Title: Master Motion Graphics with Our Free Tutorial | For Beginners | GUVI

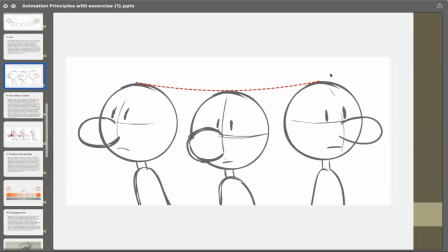While throwing a ball also you give the arcs. Any kind of example if you take, so arc will be there only.
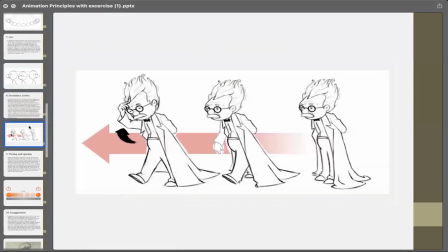So that is also one of the principle. Okay, so the next one is secondary action. I'll tell you what secondary action is. So suppose this person is walking from this position to this position.
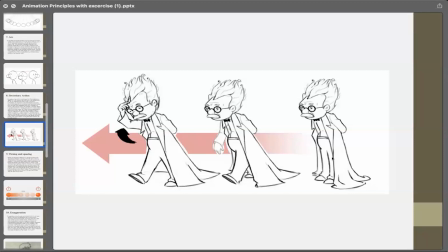Okay, so he can simply walk, like we can show only this person is walking with the help of two legs. Okay, he's walking because I suppose someone tell me to create a walk cycle.
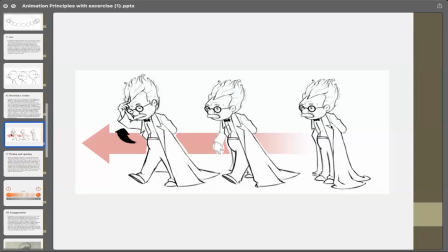I'll just walk this character from one place to another. Okay, but I can give more actions to this character, like hair movements also, which is follow through action. Okay, but I'll tell you the difference between this one, follow through, and this secondary later also.
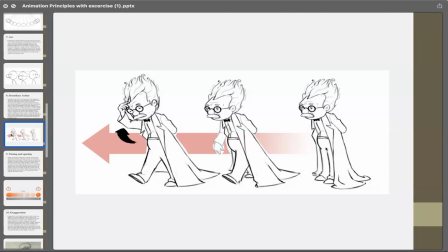But I can give extra movements to this character, like he's walking from this point to this point, but I can give moments to his arm, that he's scratching his forehead, okay, in between the walk. So those actions which is not mandatory,
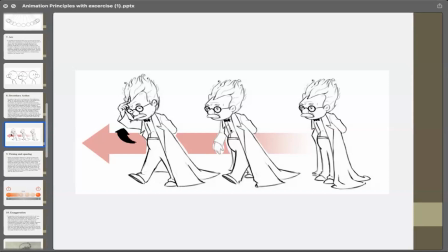which is not mandatory, but still we are putting those actions to look that animation more dramatic. Those actions are called secondary actions. See, this arm is there, I'm adding this. I was told to create only walk cycle for this man. Okay, I have created from this point to this point.
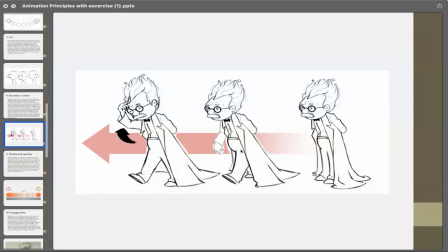It is, I mean, this person is going. Okay, but I'm adding also that this man is scratching his forehead also from this point to this. I mean, while he's walking. So that is the extra action I have added. So those actions are called secondary actions.
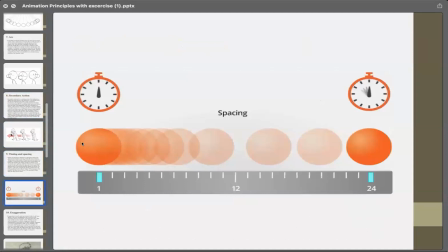Okay. So the next one is timing and spacing.
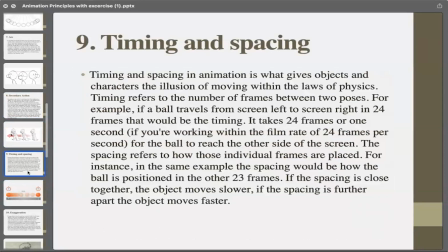So basically what timing is, timing is basically how much time you give for one animation. Suppose if you are talking to a person and using your hand, okay, and you are moving your hand also while talking, right?
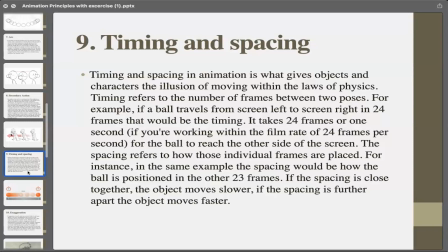You are giving, I mean, some amount of time to your arm also to move, to explain that person what you are going to say, right? So that timing of your arm and how much in how much space you are taking in between,
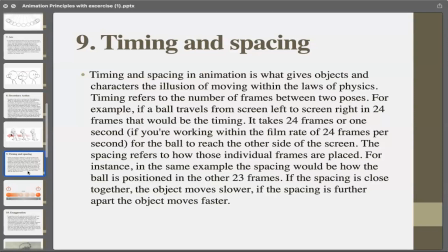okay, that movement of your arm, that is called timing and spacing, which is very important for,
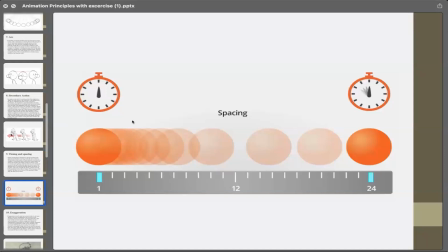I mean, principle in our, I mean, this day-to-day life actually. Let's take example of this ball only. Suppose this ball has to go from this point to this point, okay, and how we do this one,
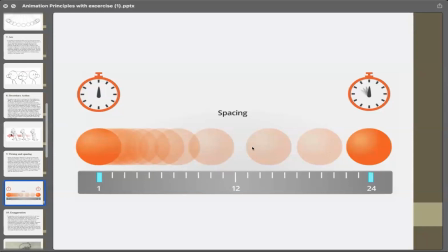we have to see this is slow out, okay, this ball is here, it's very slow because we are using multiple frames over here, okay, then it is fasting is speed, okay, here it is very fast.
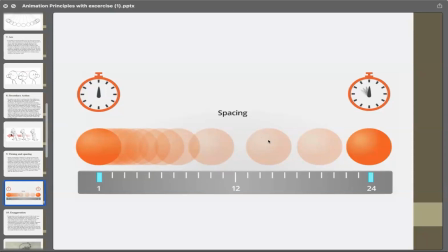So this space between frames, between two frames, whatever space is there, okay, that is called spacing, okay, and the time it is taking from one frame to 24, one frame to this frame, it is called timing.
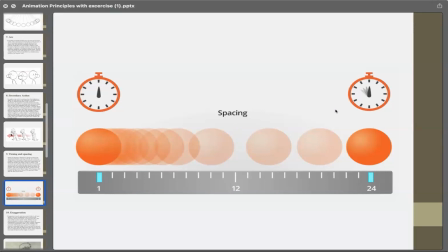So that is the time. When you do it experimentally, you will get to know more about timing and spacing, how you use it, how you, I mean, you'll be very clear about timing and spacing. Okay. So the next one is exaggeration.
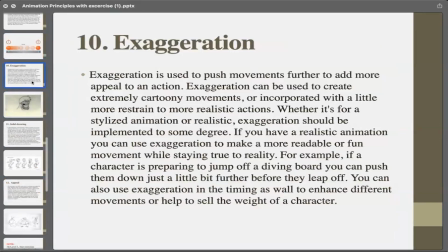Exaggeration is very important in character animation.